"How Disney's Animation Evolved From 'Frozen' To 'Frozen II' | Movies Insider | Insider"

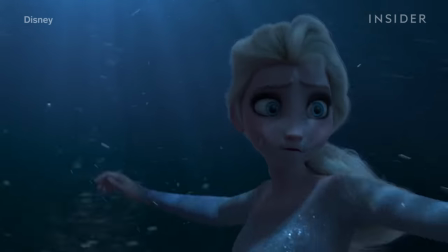8:13 If the ears point back, the horse is angry. If the ears point to the rider, they respect the rider.
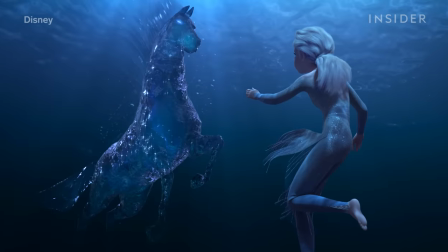8:21 But before the animators could control its emotions, they had to figure out how to control the water it's made of.
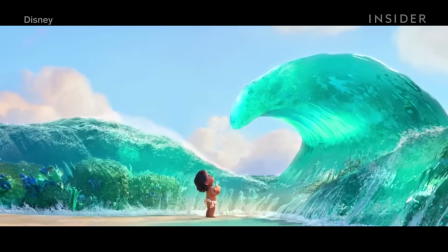8:27 While the water in Moana had some personality, it was nowhere near this complex.
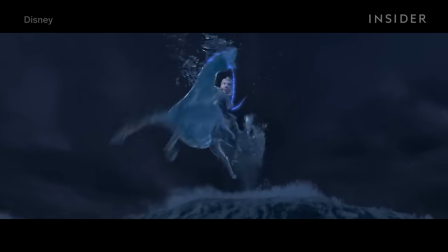8:33 In early tests, there was way too much water coming off the mane and tail, which animators described as looking like a fire hydrant.
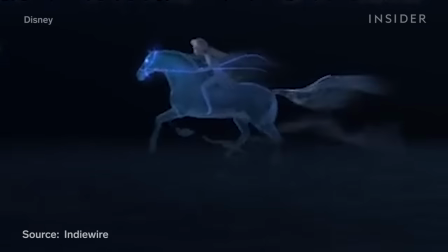8:41 They eventually controlled it to the point where it looked more like a gentle waterfall.
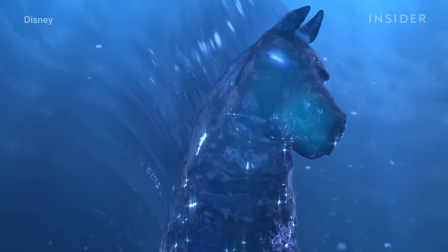8:45 The Nock also had to look like it was part of the ocean, so they looked at elements of the actual ocean, like mist and spray,
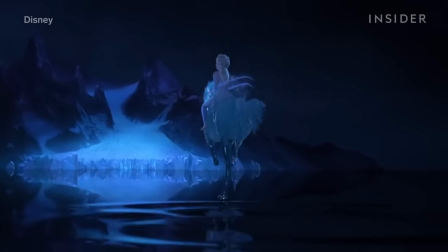8:53 which forms at the end of the mane and tail as it moves.
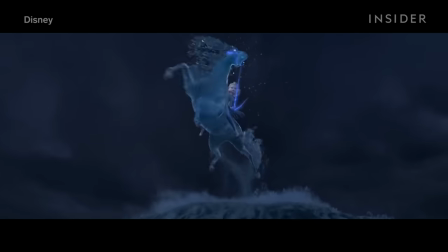8:57 Staying true to the water form also required making the knock different from an actual horse in some ways, like the way it moved.
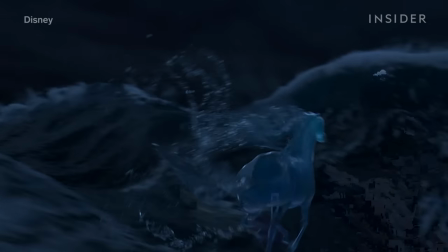9:04 When the knock is running on water, you can see the hooves sort of break and stretch, which is apparent if you slow down this clip of the knock running on a wave.
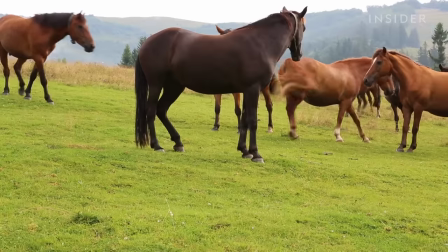9:13 To get a sense of actual horses, animators studied horse anatomy, met with a horse trainer, and actually rode horses.
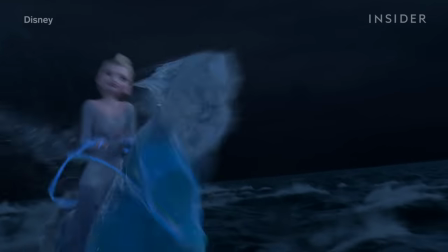9:21 It was important not just to capture the look of horses, but the weight of them, so Elsa could really get a sense of this creature's power.
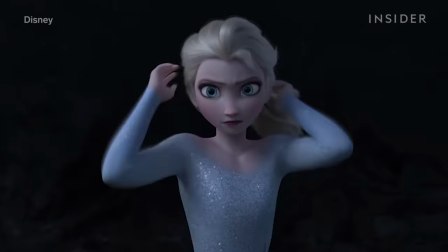9:30 While all the characters went through transformations, a lot changed in their world as well.
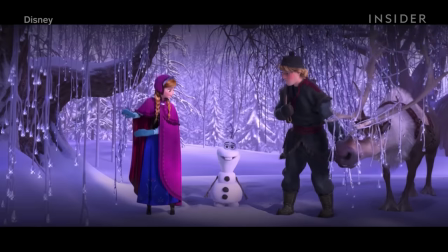9:35 In Frozen, much of the land is covered in snow, so the animators went to Cheyenne,
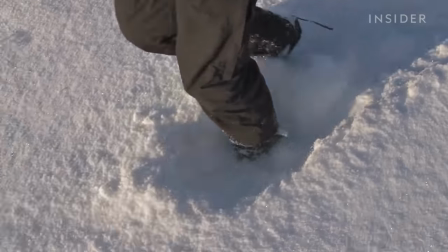9:40 Wyoming to walk through waist-deep snow and see what it would be like for the characters.
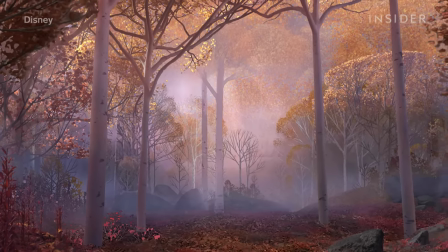9:45 But in Frozen 2, it's supposed to be autumn, so the snow is melted. This presented new challenges.
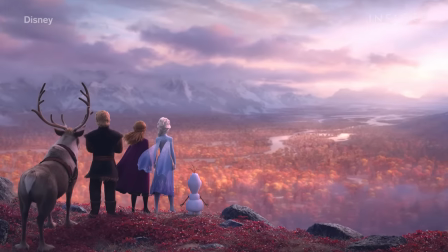9:51 Since more of the ground and surroundings were revealed, there were a lot more details that needed to be included in each shot,
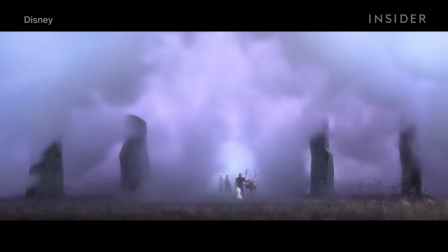9:59 particularly in a new setting for the movie, the Enchanted Forest.
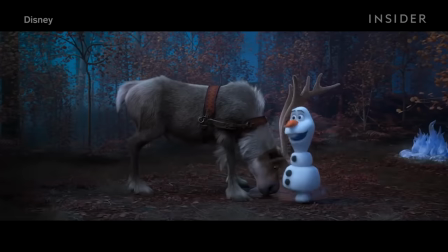10:03 Every tree, rock, and plant required a lot of planning and work to get where it is.
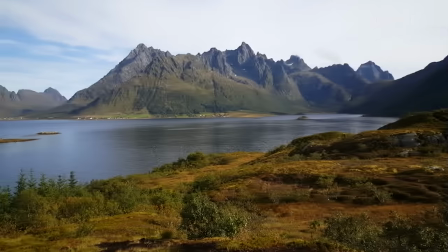10:08 For inspiration, the team ventured to the wilderness of Norway, Iceland,
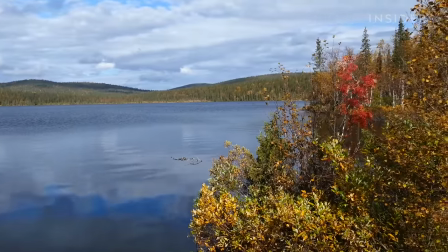10:13 and Finland to experience what the characters they were animating would be experiencing and to get inside their heads.
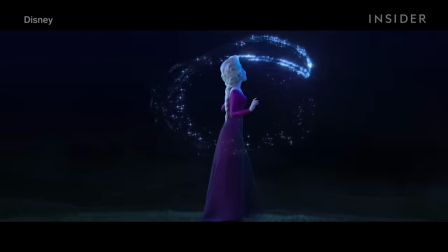10:20 While there, they studied the landscape and the culture and even stood on a glacier to see what it would be like for Elsa to stand on one.
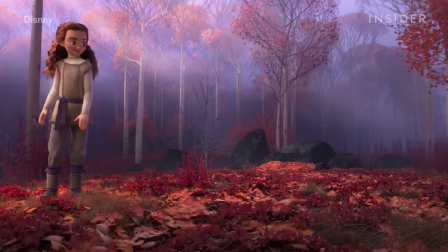10:29 They also worked with a botanist to determine what trees and plants would realistically grow in the area.
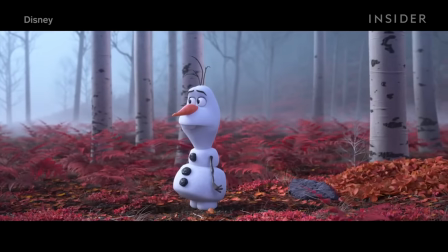10:35 Just like Elsa's outfit, a crucial part of establishing this particular setting was nailing its color palette,
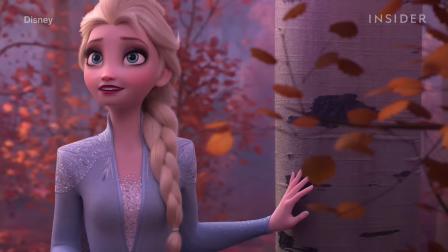10:42 which they wanted to be in line with the first movie. As you can see in this shot of the Enchanted Forest, the leaves are mostly orange and magenta.
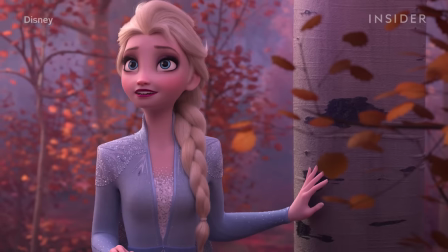10:50 There's barely, if any, yellow, which is a color usually associated with fall.
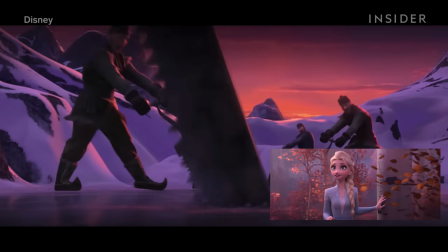10:56 Compare that with this opening scene in Frozen and you can see how similar they really are.
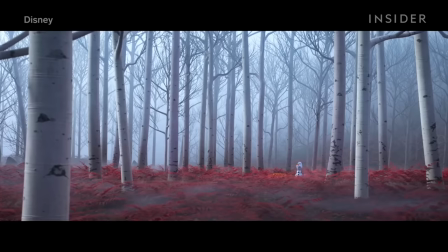11:02 Many of the shots in this forest were purposely shot extra wide to make the characters feel more alone and isolated.
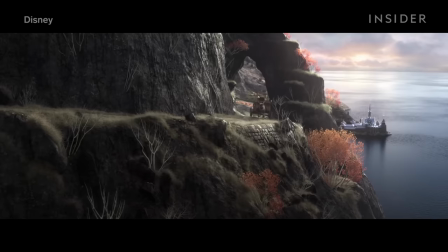11:09 While much of the film takes place in new lands, Frozen 2 also revisits some familiar places, particularly Arendelle.
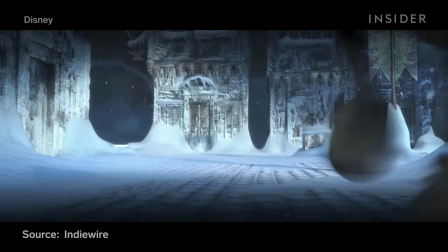11:17 Arendelle is covered in snow for most of the first movie's run. But remember, it's autumn now, so the kingdom needed a makeover of its own. Because buildings were no longer covered in snow, animators had to add lots of new details.
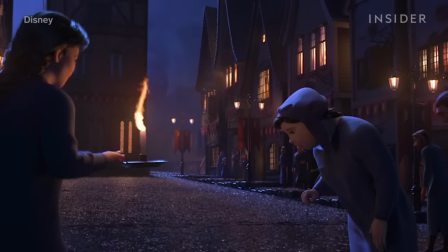11:31 They filled in roof details in places where there might have been snow originally.
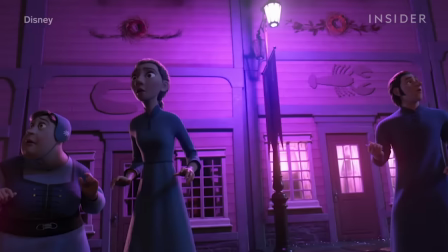11:35 But there were also some buildings designed with colors that were specifically meant to look good with snow and ice.
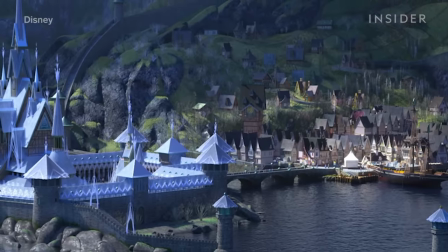11:42 These buildings received a new paint job, so they'd look good against the brand new fall backdrop.
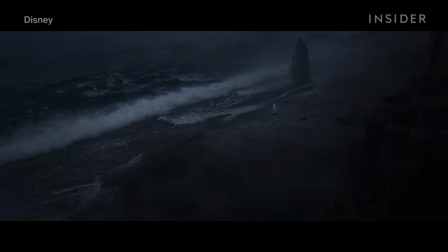11:47 One of the big turning points in Frozen 2 happens in the Dark Sea. This is where the knock scene takes place.
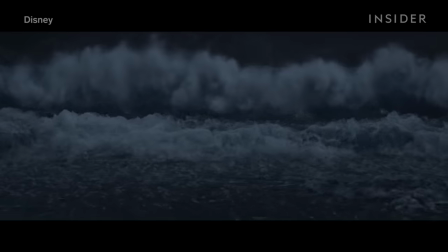11:54 Animating realistic water is not easy, and animators used what they'd learned on previous Disney films to make it work.
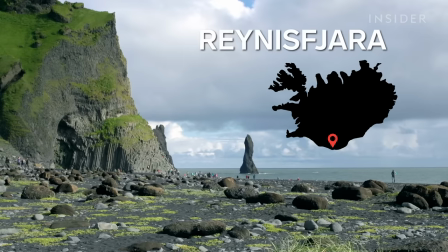12:01 For the Dark Sea, they were largely inspired by Reynas Fara, a black sand beach on the southern coast of Iceland.
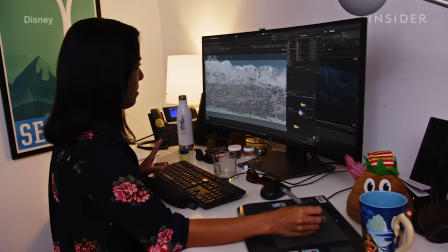12:08 Nailing this scene required a lot of coordination between the animation team and the visual effects team,
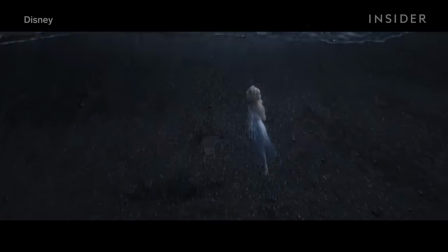12:13 and since she was going to be walking on the simulation, it all had to match up perfectly.
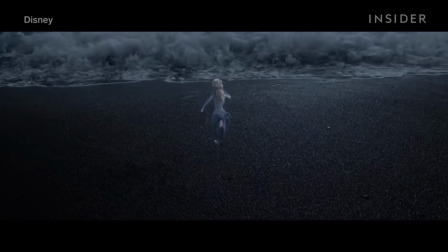12:19 The animators also mastered some factors about water that you never think of, like how sand looks when it gets wet after getting hit by a wave.
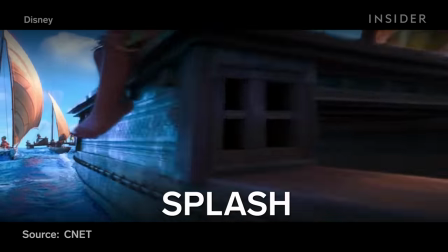12:27 Disney Animation developed another simulation engine for Moana called Splash, which gave them a lot of practice making the open seas.
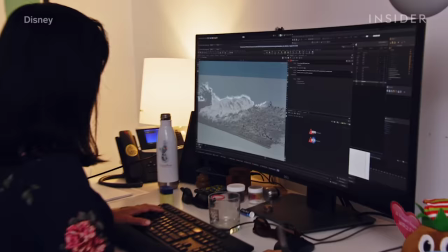12:36 Through this, they could calculate, for example, what it would look like for a wave to break.
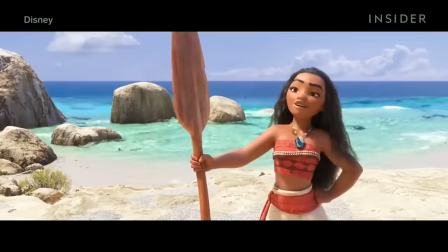12:42 For Moana, the challenge was trying to make the water calm, but for Frozen 2,
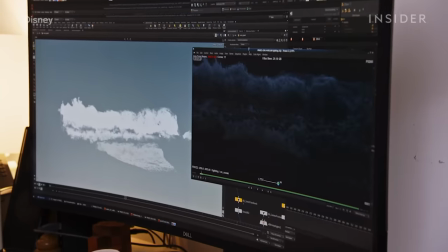12:47 it was important to make the waves big and overpowering while still seeming real.
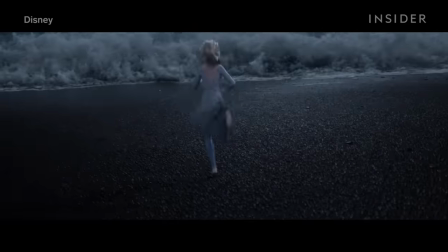12:52 You can see those realistic waves directly here, as Elsa stares them down on the beach before were running in head on.
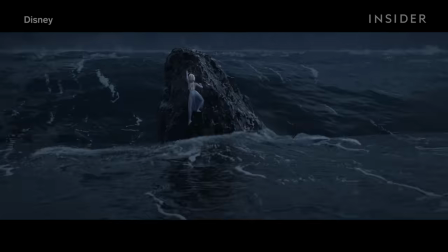12:59 While these look incredibly realistic, the animators actually pulled back so they didn't look too real.
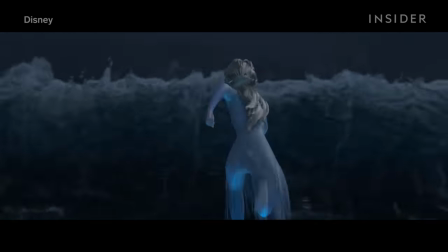13:05 Sure, they now had the tools to make it look like actual water,
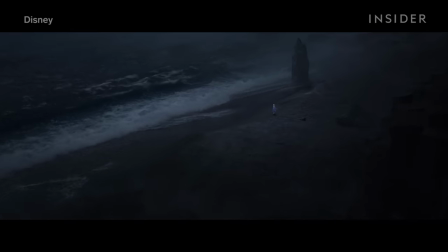13:09 but sometimes it's more important that your animation looks realistic for the animated fantasy world you're creating, not necessarily for our world.
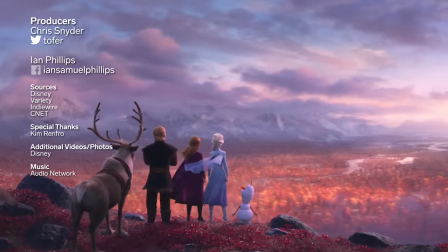13:18 Otherwise, you take away from the magic that started it all back in 2013.